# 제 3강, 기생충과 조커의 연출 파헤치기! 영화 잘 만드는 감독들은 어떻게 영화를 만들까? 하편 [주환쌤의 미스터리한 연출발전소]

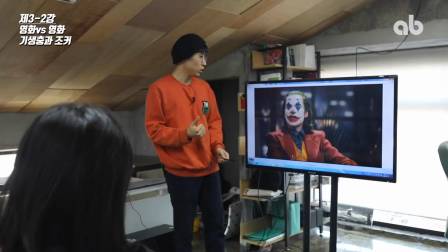(8:28)
그리고 그 일이 나중에 범인이 안 밝혀진 상태에서 그냥 그렇게
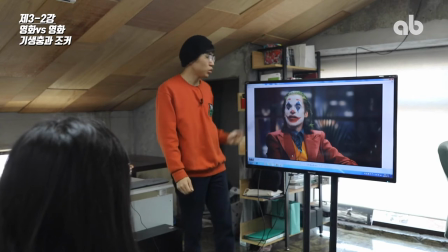(8:35)
있는데 이 사람이 지금 토크쇼에 나와가지고 내가 그 사람들 죽였다라고 얘기를 하는 거예요.
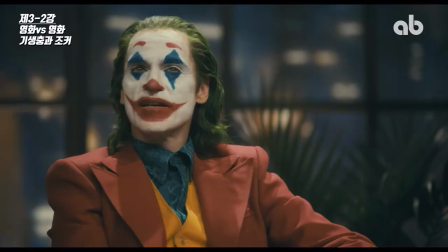(8:41)
지금 정면으로 나오고 있죠. 그러니까 이 장면이 중요하다는 뜻이야. 그리고서 확 뒤로 뺍니다.
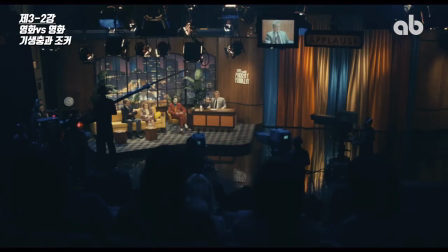(8:49)
웅성웅성웅성웅성 그러니까 소강상사를 한 번 만드는 거지. 어떤 느낌인지 알겠죠?
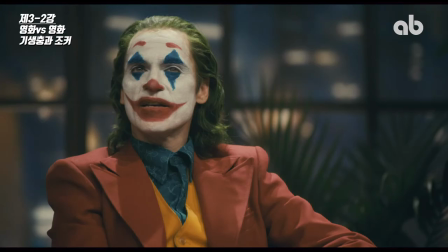(8:53)
이렇게 평범하게 얘기를 하다가 정면으로 그 사람들 내가 죽였다고 얘기를 하고 확 뒤로 빼가지고 전체적인 분위기,
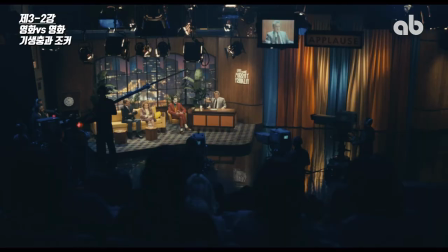(9:02)
상황을 한번 딱 보여준 다음에 어떻게 되느냐? 180도를 넘어갑니다. 지금 위치가 바뀌었죠.
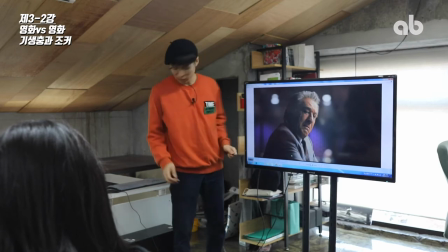(9:07)
여기가 쪼커머리고 여기가 지금 머레인데 그 다음 이후에도 이런 식으로
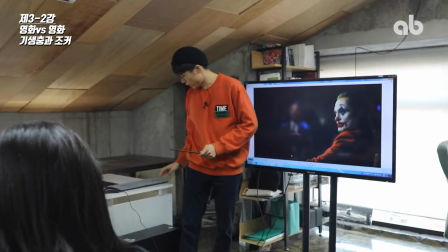(9:13)
180도 상황이 바뀌었으니까 180도를 넘어가게 된 거예요. 이걸 넘어가면 이것도 스킬인데 넘어갈 때 그냥 넘어가면 안 돼.
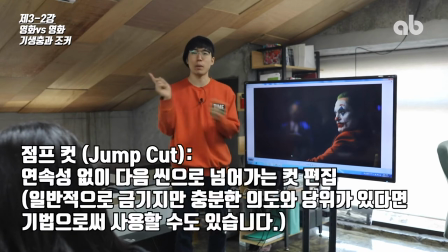(9:21)
그러면 점프컷이라고 해서 연결이 안 되는데 근데 그냥 바로 넘어가는 거라고 해가지고 금기거든요.
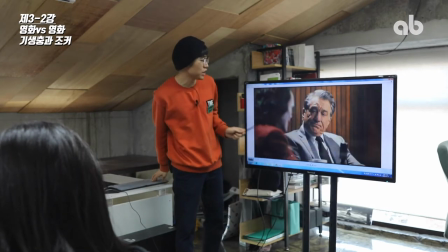(9:27)
그래서 100% 넘어갈 때는 중간에 한 번씩 이런 식으로 인서트를 넣어요. 들어가기 전에.
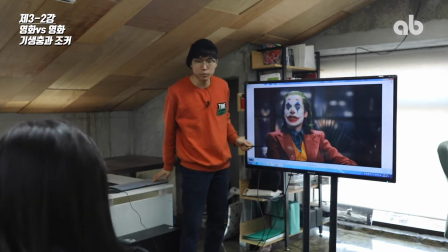(9:32)
이렇게 보여주다가 클로즈업 혹은 정면 샷을 넣었다가 롱샷으로 뺐다가 그다음에 이렇게.
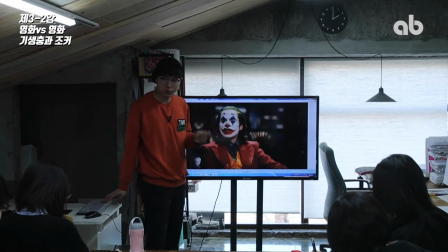(9:41)
그리고 이거는 또 아까 말했던 강약의 법칙이랑도 또 적용이 되죠. 3등분의 법칙도 잘 유지하고 있지.
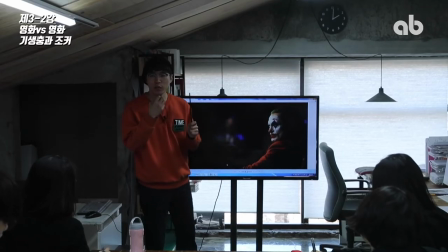(9:48)
이렇게 이렇게. 그리고 이게 막 엄청나게 막 긴박하게 서로 막 이야기가 설전이나 이런
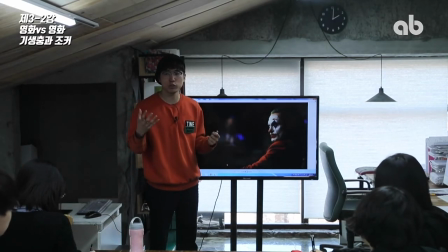(9:54)
게 오가면서 분위기가 점점 더 고양되고 점점 뜨거워질 때에는 여기에서 그냥 한 번만 바꾸는 게 아니고 대화를 할 때마다 바꿔 이렇게 이렇게 계속 왔다 갔다 해요 카메라가 그러면 어떻게 되냐 왼쪽으로
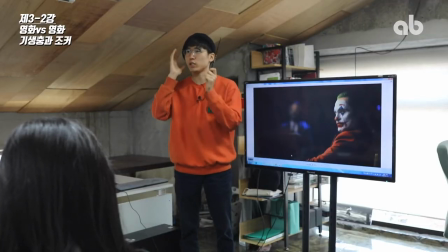(10:05)
갔다 오른쪽으로 갔다 카메라가 이렇게 막 움직이는 게 관객 시선에서 보이기 때문에 엄청나게 혼란스러워 보인단 말이야 그러니까 혼란이 점점점점 가중됐을 때 롱샷으로 딱 빼고
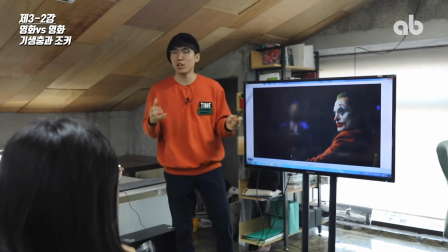(10:15)
장면이 끔찍해가지고 캡처는 안 떠났는데 롱샷으로 쭉 뺀 상태에서 빵!
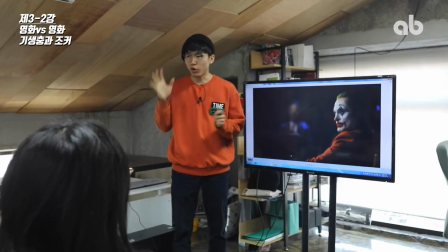(10:20)
쏴버립니다. 어떤 리듬이랑 약간 그런 게 머릿속에 상상이 가죠? 그런 식으로 이제 카메라와 연출을 쓰는 거예요. 그럼 이제 기생충으로 다시 넘어가 볼게요. 기생충은 이제 슬슬 마지막 단계입니다. 여기 단계는. 이제 어떻게 하느냐. 아까 그 수몰된 상태에서 결국 수재민들이 대량 발생을 해가지고 어떤 뭐라 그럴까 경기장? 실내 종합경기장 같은데 수재민들이 들어가요. 거기에서 아들과 송광호 아버지가 둘이서 얘기를 나눕니다. 그래서 계획과 무계획 대사가 거기서 나오게 되는데 유명한 대사죠. 그리고 여기에서 남자 주인공이 마음을 먹어요. 왜냐하면 밑에 밑에 갇혀있는 사람들 때문에 우리가 위험해질 수 있다. 지하실 밑에 있는 사람들 때문에 우리가 위험해질 수 있다. 그러니까 이 수석을 맨 처음에 선물을 받거든요. 과외 소개해준 친구한테 이 수석으로 밑에 있는 사람들을 내가 죽여가지고 우리 가족 지켜야 되겠다라는 그런 마음을 먹고서 내려가는데 쌤은 이거 기생충에서 쌤이 제일 좋아하는 장면이에요.
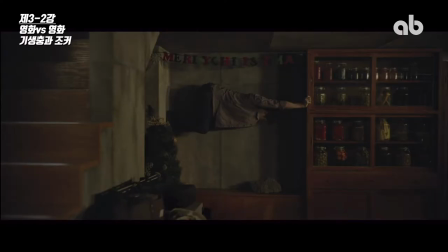(11:24)
이게 되게 주욱 같은 장면 되게 많은데 계단 장면보다 쌤은 이 장면을 되게 좋아하거든요 이게 왜 그러냐면 아까 말했던 그 블랙 코미디 그러니까 조커에서 딱 나왔을 때 춤추고 있다가 경찰관 등장 롱샷으로 빼가지고 갑자기 유머러스한 분위기가 딱 이렇게 나오는 그런 거 있죠. 이것도 마찬가지인데 지금 너무 진지한 상황이야 되게 이 캐릭터는 지금 진짜 완전 멘탈 붕괴되기 직전이에요 이거 수석 이거를 들고서 밑에 사람 죽이러 내려가는 건데 얼마나 심적으로 안 좋겠어 마음이 근데 봉준호 감독이 여기서 대단한 게 카메라를 쭉 뺍니다 롱샷으로 롱샷으로 쭉 빼서 이거 문을 왜 이렇게 열냐면 문이 이 뒤에 있어요 장롱 뒤에 이 농 뒤에 있어가지고 이거를 열려면 이렇게 웃긴 포즈로 이렇게 허공에 매달려가지고 벽이랑 장롤을 밀면서 열어야 돼. 이거가 되게 웃기게 찍은 거야. 진지한데. 이걸 쌤이 좋아하는 이유는 사실 여기에서 약간 그런 게 보였다고 해야 되나? 우리가 이렇게 기를 쓰고 엄청 힘들게 용 쓰고 진지하게 우리가 살고 있는데 멀리서 이렇게 한 발짝 떨어져 보면 되게 웃긴 세상이 아닐까? 약간 두 영화가 또 그런 이야기거든요. 거리에 대한 이야기. 가까이서 봤을 때는 비극, 멀리서 봤을 때는 희극.